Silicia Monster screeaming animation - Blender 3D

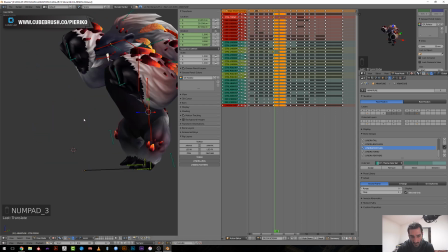So I will need to move the feet too,
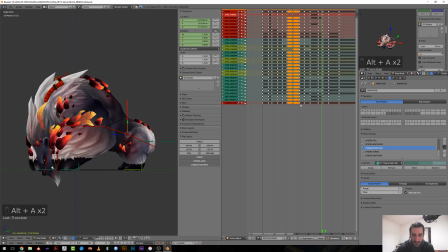but the hands, let's say, for this character, because here you can see that they don't move because we are in constant interpolation.
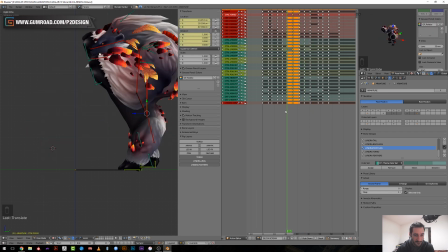But I just wanted to input the torso movement, the foot movement here. So I need to rotate the hips
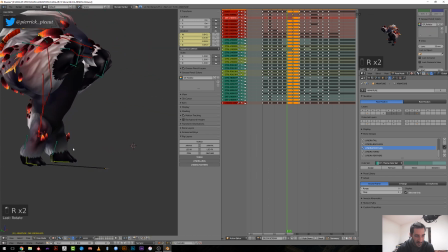toward the foot that is currently supporting the weight.
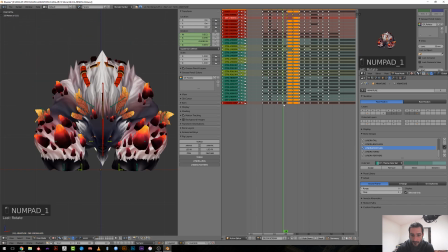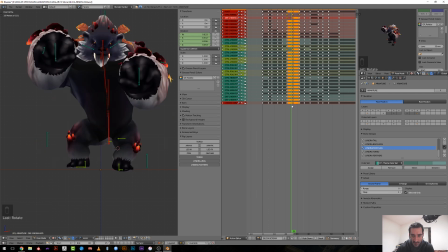And here I will have to offset the hips because it will put the foot on the ground and then rotate the hips toward. But this will be achieved in a second step. Yeah, that's way too much.
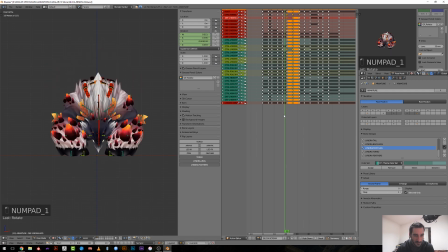But it's also a way to input weight to your character. I think the timing is not good. It's too fast. I should have like something really slow regarding this movement when he raised the foot.
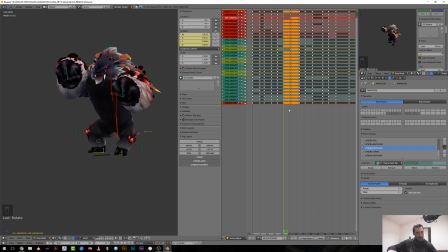Like he's raising, he put his foot backward, but he's so heavy that he has to take time to do so. So having like
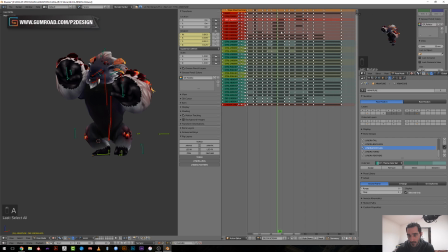so little frames to do it is not good.
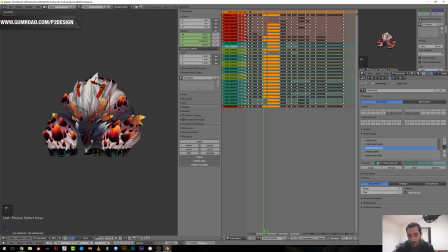Like he mostly gather more energy to raise himself onto one leg, which is understandable.
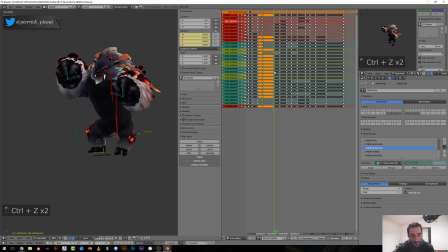And I have offset the wrong keys. Okay, I don't have an intermediate key before he is raising his feet. I should have one here.
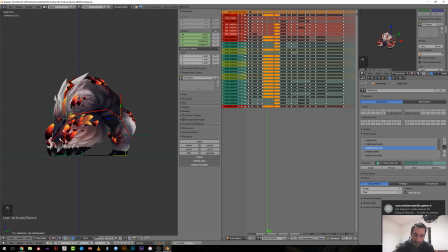Because I want him to be like close to being raised. So Shift E again. This will look really bad, but don't worry, we'll
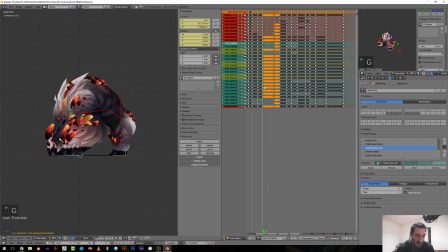fix this later. So I just need to figure out which foot will leave first, and this should be this one because it's the further from the next action. So I can push this one here.
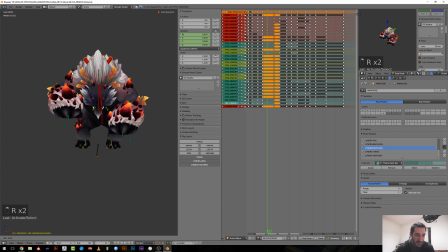The shoulder should still be a bit like pushing toward the ground at this stage. And the spine should be already like near to its final pose,
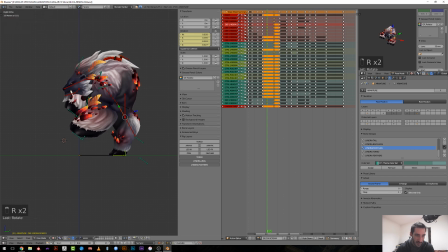while the chest and the head will be following, so they will be rotated like this. And the chest here is weight, the chest,
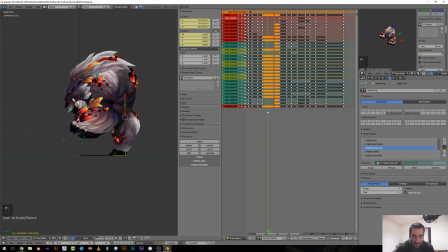this bone is a bit too on the back because he's already losing balance here before he even start to move his feet backward, which I don't want.
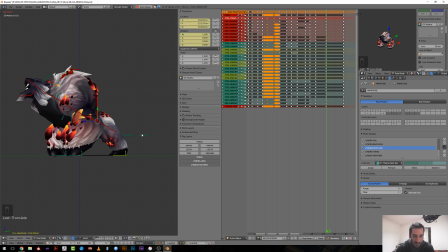Yeah, that's better. And then when he falls down, the foot is moving back into place,
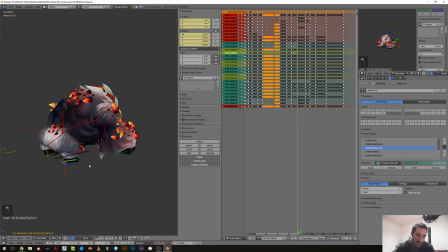which is not good, I think. Maybe I will just try if he can keep the foot here back. Yeah, that looks way better even.